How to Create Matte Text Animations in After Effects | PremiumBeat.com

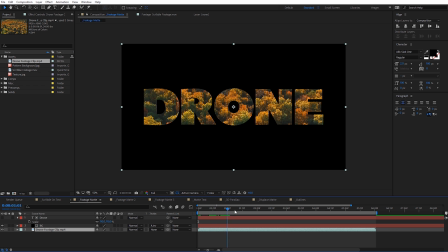Now we can actually see, if I scroll through here, we can see that footage playing through the text. But we can actually apply effects to our text and to our footage, give this a little more production value.
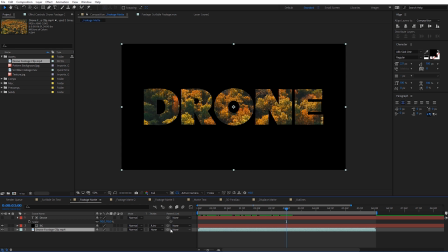So the first thing I'm actually gonna do is I'm actually going to select my footage and I'm gonna come over here to the parent pick whip and I'm gonna parent it to the text. And the reason I'm gonna do that is I'm actually gonna resize this text for a quick scale animation, and I want the footage to actually resize with the text, so this will be kinda cool.
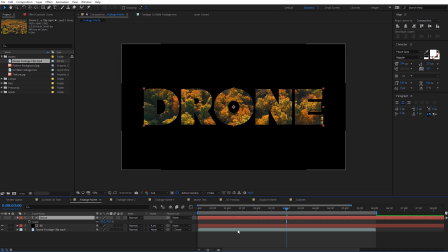So with our footage selected here, I'm gonna hit S on the keyboard, and that'll bring up the scale. And so right around three seconds, I'm gonna have this keyframe to be at 110% there. Let's drag this back to the very beginning. I'm just gonna scale this down a little bit, set this on like 90%.
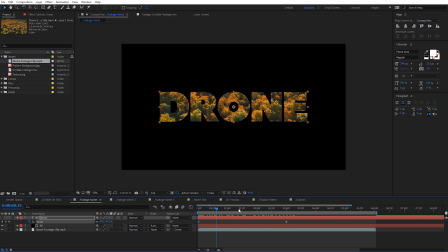So if we scroll through here, we can see we're getting a little bit of a scale animation on the text. And on this last keyframe, I'm gonna select it. Let's hit F9, make that an easy ease keyframe. And if we wanna smooth this out even more, we can come over here to the graph editor. And I'm just gonna drag this over to smooth that out just a little bit more. So it's kind of a little bit of a nicer ending there on the animation.
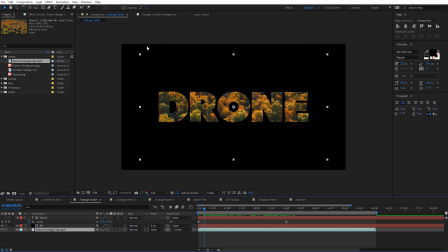But we can actually see that this is also scaling our footage, so if I actually select the footage, you can see the corners of it here have been scaled down and that's scaling with the text. But now let's add a camera lens blur effect onto our footage kind of emulate a rack focus.
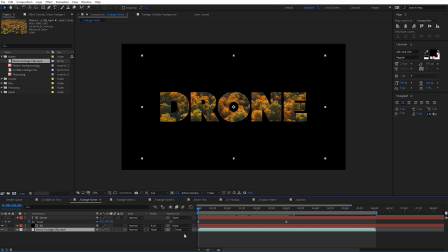So I want to move back here to the very beginning and I'm going to select my drone footage there and under effect come down here to blur and let's select camera lens blur and fair warning this effect does render a little bit slow but it looks really nice.
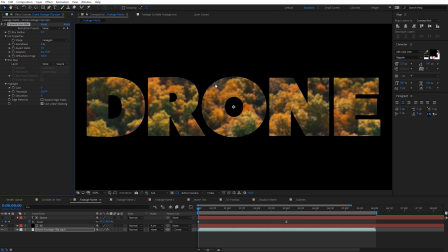So let's zoom in here to kind of see what's happening. I'm going to increase the blur radius here to something like 25 and what I want is to really see some nice kind of bokeh on this footage. So I'm going to adjust the highlight settings here a little bit. I'm going to bring the gain all the way up to 100 and the saturation.
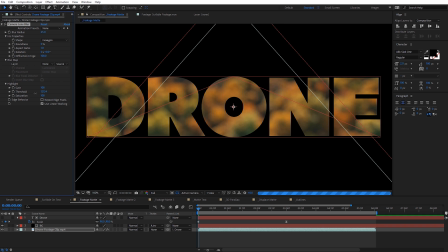Then I'm gonna drag down this threshold here until I can kind of see some lighter bokeh rings there. You can see that there happening. And for the roundness, I may set this on actually 50%. So now we're getting some nice bokeh on our text.
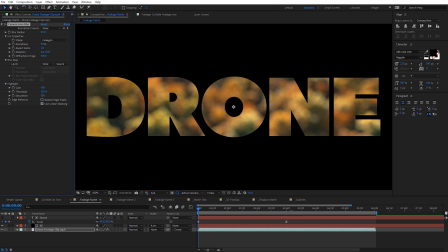Let's go ahead and keyframe this bokeh. So it starts out blurry and then when it gets to the end, three second mark, it's perfectly sharp, back to our normal footage. So at the very beginning here, I'm gonna keyframe the blur radius.
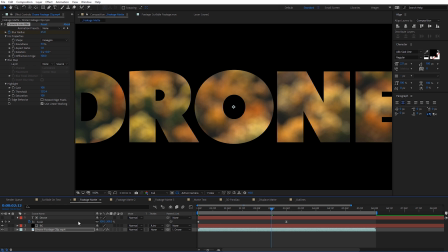Let's move down here to, let's actually take this a little bit before the three second mark and we're gonna set this down to zero and let's hit U on the keyboard here to show those keyframes and on this last keyframe when I hit F9 again that'll make that an easy ease keyframe and
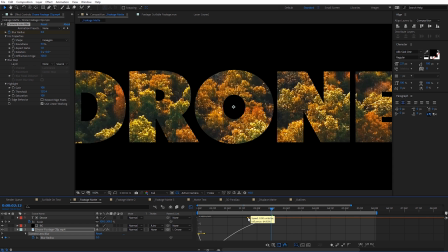let's go into the graph editor as well and just kind of smooth this out a little bit more we want this to be nice and smooth and that
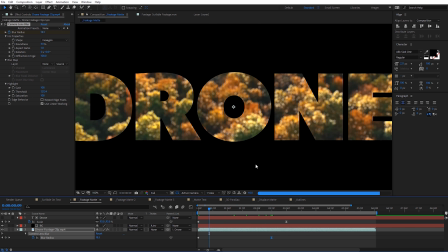bokeh ends there from that rack focus now we can go ahead and preview what this effect looks like.
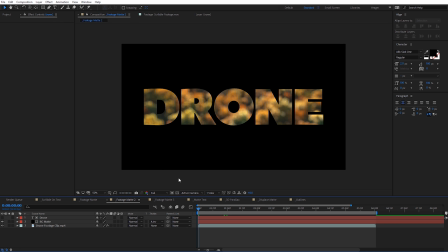And there's a lot of creative things you can do with this. Let's look at this other composition I have. It's very similar. So what I've got here is the background is blurred here on our drone text. Let's come here to the project file and I've got this texture. I'm just going to bring this in and place it above my footage.
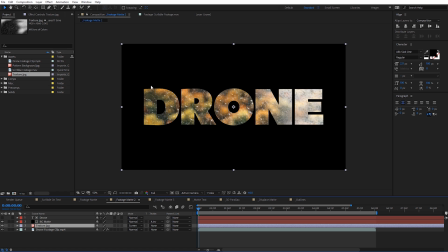And you can see here, if I go ahead and set this on a screen blending mode, we get kind of a glassy effect because we have that blurred background happening. And I can actually adjust the opacity of this. So if I just hit T on that of texture, I'm gonna bring this down a little bit so we get kind of almost like a glass-like texture with this.
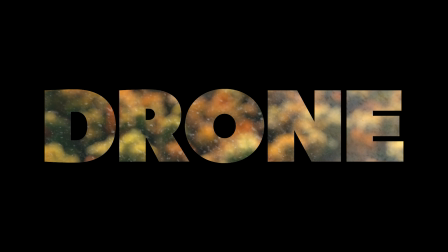So you can see it's just another variation you can do with this effect.
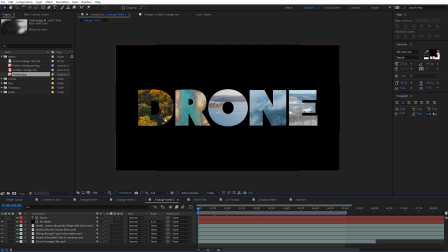And here's another example on the drone text that I've got where I've got different drone footage for each of the letters, and this is really simple to do as well.
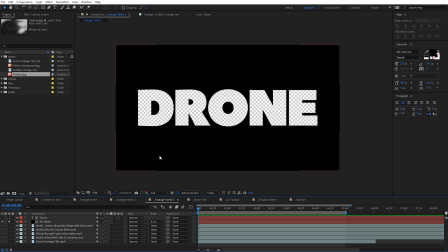You can see if I go ahead and solo this, I've got the same text matte happening here. But what I've got going on behind it, if I go ahead and disable this,
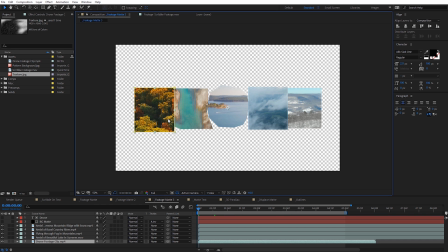you can see I've got different drone clips here and I've just created a rough mask, kind of around where each of those letters would be.
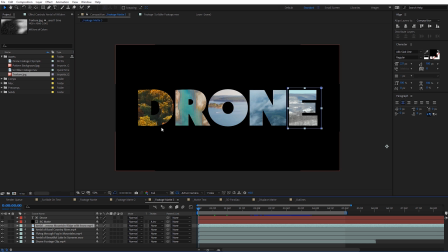And that way when this overlays on top of it, you can see just cuts it out perfectly for that drone text.
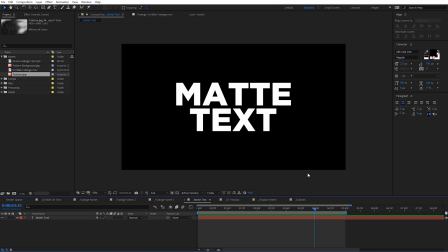All right, guys, let's create another matte text animation. And this is gonna create kind of that offsetting effect where the text kind of comes in and reveals itself. It's one of my favorite types to create. Requires a little bit more to set up. We're gonna head and walk through everything here.
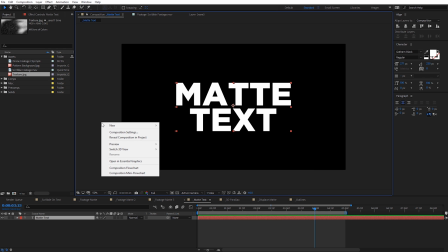So I've got some text here already in my composition and let's create a new solid. We'll just call this BG.
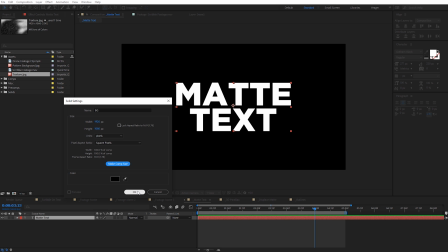Make sure it's black here. make comp size, click okay. Again, we're gonna use this for our matte.